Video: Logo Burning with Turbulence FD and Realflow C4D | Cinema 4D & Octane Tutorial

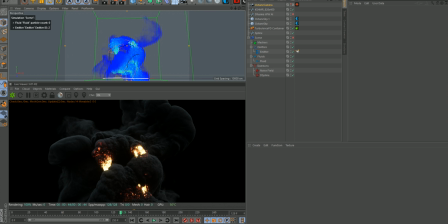0s
Alright guys, for this tutorial I'm going to show you how to make a really powerful logo burn followed by an explosion. We're going to be creating this with Realflow and Turbulence FD and finally export it with Octane render. So let's take a look at what we're going to be creating today.
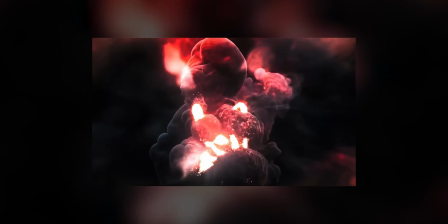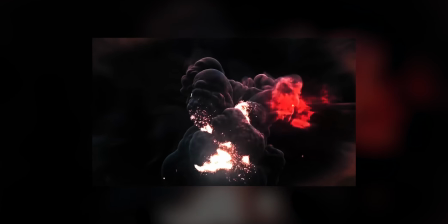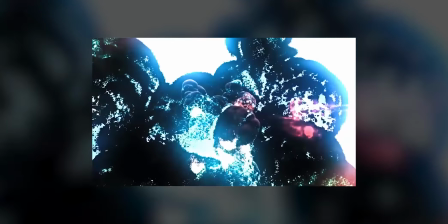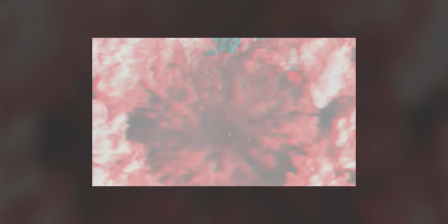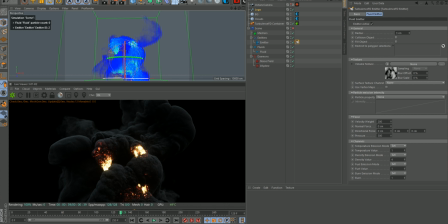32s
At the end, I'll show you some techniques I used in After Effects to add some finishing touches to the render.
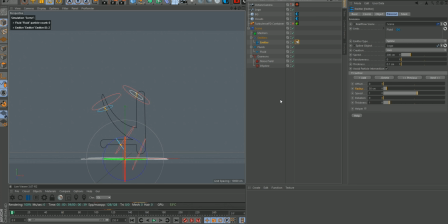37s
So let's get into the setup. First things first, we have a spline emitter with the spline object as our logo. I haven't touched on any of the settings, so everything should be set to default. Next, we have a noise field effector that just adds a bit of randomness to the whole simulation, and it just kind of makes it more human in a way.
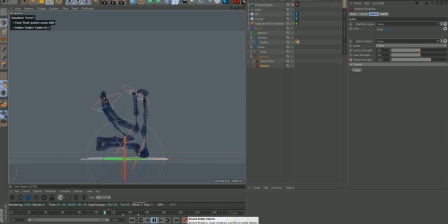53s
The most important effector in this case is the D-spline, which holds it all together. And at the end here, you can see we're animating the radial strength to make it sort of explode. So the Turbulence FD emitter goes on the Realflow spline emitter. And under channels we have the temperature value set to 1, density to 4, fuel 0 and burn 1.
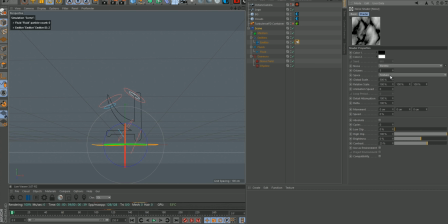72s
Another important thing to mention is the volume texture, which is just an electric noise that's scaled 500% with the contrast set to 25. This is a thing that I personally do on all of my projects, and it just makes the whole thing look more crispy in a way. Now under the force tab, we have the velocity weight set to 200 and the pressure set to 300.
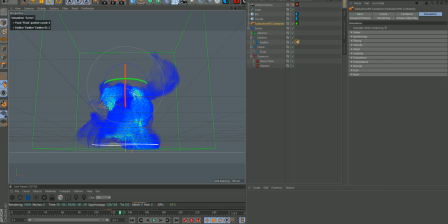88s
Now let's go ahead and move on to the Turbulence FD container. Let's have a look at what's going on under the simulation tab. So first, we have the velocity where I've set it to clip below 2000. Under wind, we have the Y and Z set to 1 with the wind speed set to 200 to make the smoke flow backwards and not stay in front of our logo.
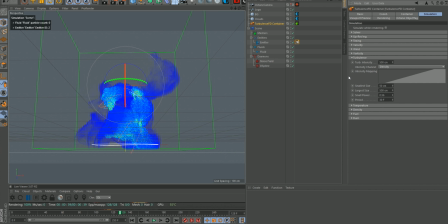105s
The verticity is currently set at 25 with the density as our intensity channel. The turbulence is set to 500 with, again, the density as our intensity mapping. Down here, we have the smallest size set to 50 and the largest size I've cranked up to 500.
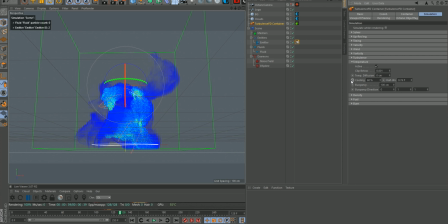119s
Under temperature, we have cooling at 60% and buoyancy at 100 and the buoyancy direction again at the Y and Z axis. I encourage you to play around with these settings and experiment with the results by turning the cooling parameter down if you want more flames in your render. The density channel is similar to the temperature channel, but we have dissipation instead of cooling.
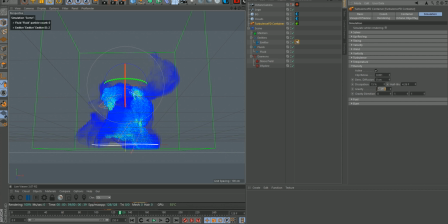138s
It's currently set at 15% and the gravity is at 500 with again the gravity direction to Y and Z axis. We can skip the fuel channel, but make sure your burn channel is active and you can leave all the settings to default.
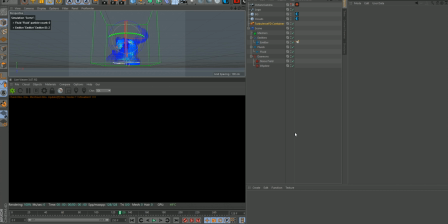149s
Let's move on to some of the Octane elements. Most of the videos you'll find online will tell you to convert the Turbulence FD cache to VDB, but there is an easier way to do this that's less time consuming and lets you render Turbulence FD simulations in Octane with just a few clicks. All you gotta do is right click the Turbulence FD container and move down to Cinema 4D Octane tags and apply the object tag.
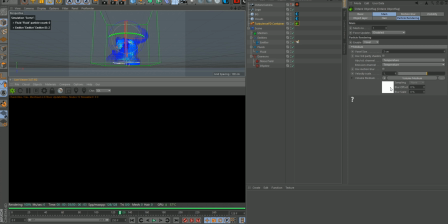168s
This of course won't necessarily work if you're using another render engine, but I know some engines like Redshift and Arnold have similar options. Now go ahead and set the absorption and scattering channel to density and leave the emission channel on temperature.
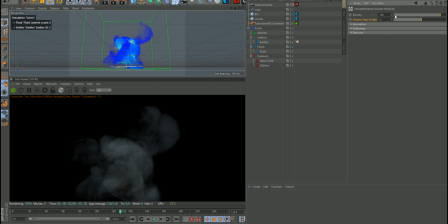180s
Now in the volume medium, I like to set the density all the way up as far as it goes, all the way to 10,000. Now the length step has a magic number and that's 0.085, because then it still looks good while keeping render times relatively short.
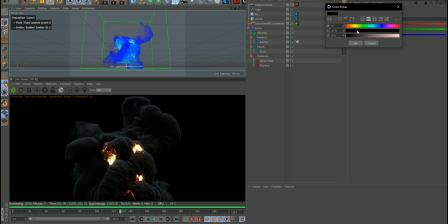195s
Now go ahead and set the absorption all the way to black and the scattering to a light gray. Go ahead and drag the saturation all the way down and set this value to 70. Under emission, I set the power to 0.2, but feel free to experiment with this value in your own productions.
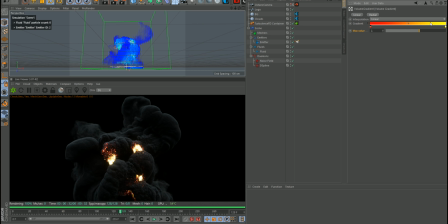211s
Finally, we have the volume gradient that's basically just a linear gradient that goes from red to yellow. Make sure you change this max value to 2 though. Under the Octane Camera Imager tab, you'll see I've turned the highlight compression all the way up, and I set the response to linear together with neutral response.
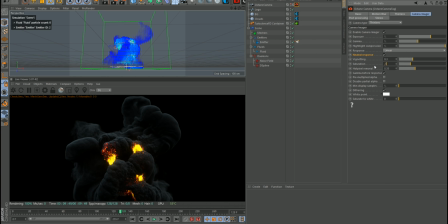227s
I went ahead and turned the saturation down to 0.75 just to create this washed out dramatic feeling. Now this is obviously something you can do in After Effects, but I find it easier to set as much of the tone of the video as possible in Cinema 4D instead of relying too heavily on post-production.
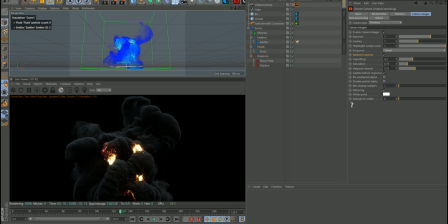241s
The hot pixel removal is dragged all the way down to 0.35, because volume rendering tends to create a lot of fireflies and hot pixels, but since we want to keep the render well optimized, we'll do it the easy way with hot pixel removal. That's it for the Cinema 4D part. Let's move on to After Effects.
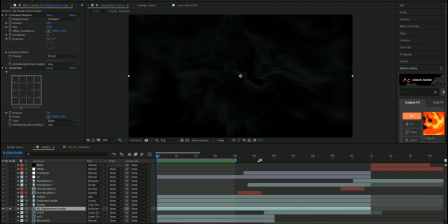256s
Right off the bat there's a lot of stuff going on, so I'll start out by showing the first thing I did. First off, I took the last frame of the render and froze it.
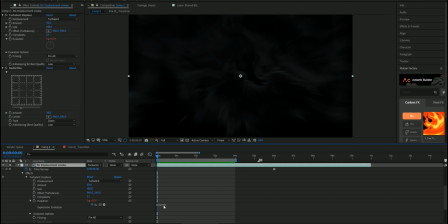263s
I added a turbulent displace and a radial blur to it, and animated the turbulence with this time times 50 expression right here.
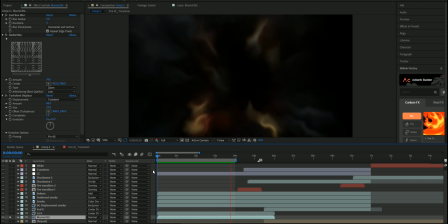269s
This just gives the clip more ambience. Then I went ahead and duplicated our main clip, but I added a fast blur on top to smooth things out.
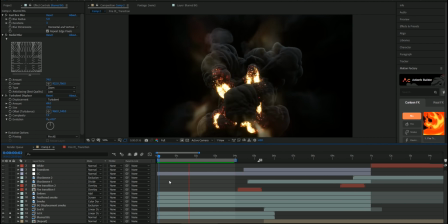275s
Here is how everything looks so far. Now I got this smoke clip and changed its blending mode to color dodge.
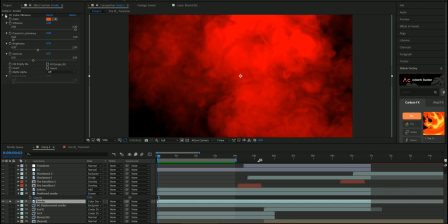282s
I used a free plugin called Color Vibrance by Video Copilot to change the smoke color to red. Then on top of that, we have the same smoke clip but it's feathered, and the blending mode is set to screen. Here's how the smoke looks together with the rest of the composition.
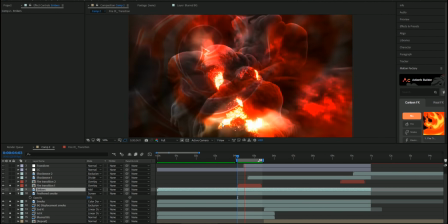297s
Now, here you can see there's this fire animation that's kind of charging up right before the explosion.
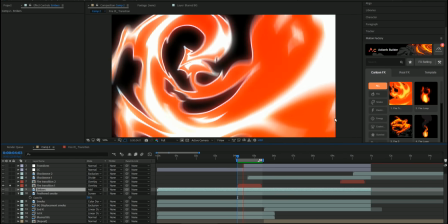303s
This is also made with another free add-on called Action Effects Builder. I really recommend you go check these guys out.
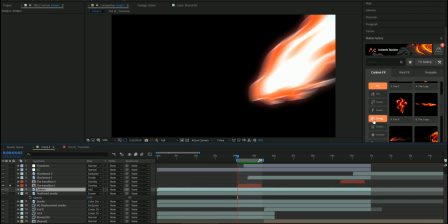309s
They have some amazing stuff and it's all free. Just add some motion blur to it to make it look more interesting.
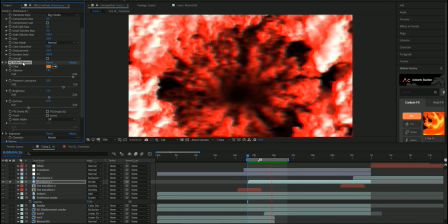314s
Next up is this neon blue explosion asset. Again, you'll see I used the Video Copilot color vibrance to add and change the color of the clip.
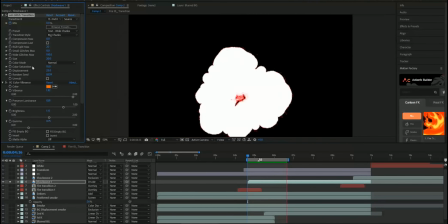322s
And I went ahead and used Red Giant's Universe Glitch transition just to transition away from it.
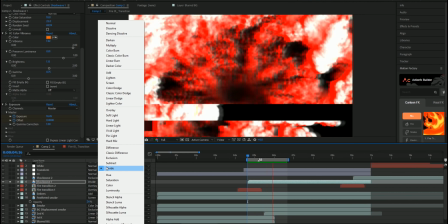327s
After that, I animated the exposure and changed the blending mode to divide. I did some color grading in Magic Bullet looks just to make the whole scene pop.
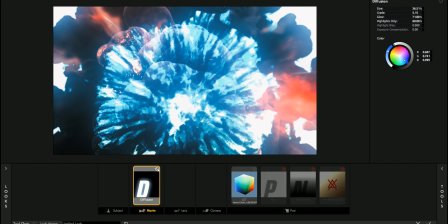335s
I used a 3D LUT by Peter McKinnon to add a bluish tint. I added some diffusion and pop, followed by Telecin Net and a bleach bypass.
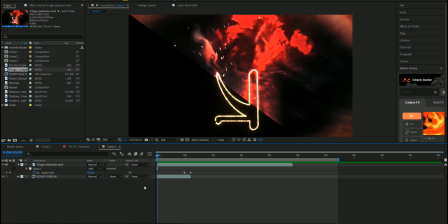343s
That's pretty much all I got to show you. Let's go ahead and take a look at what we got.
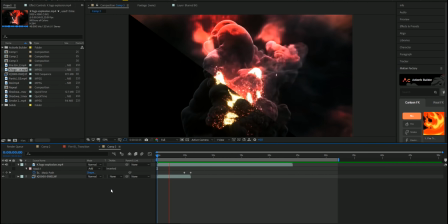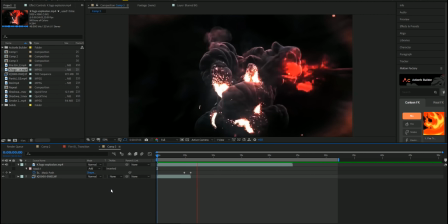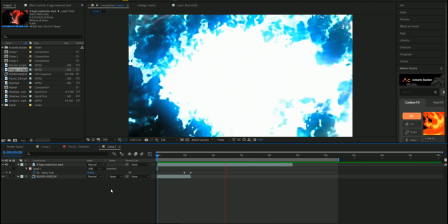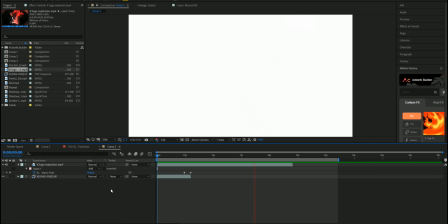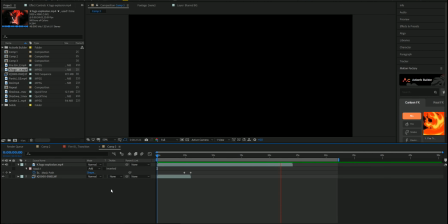366s
Not so bad. Good luck on your own productions, and all the best.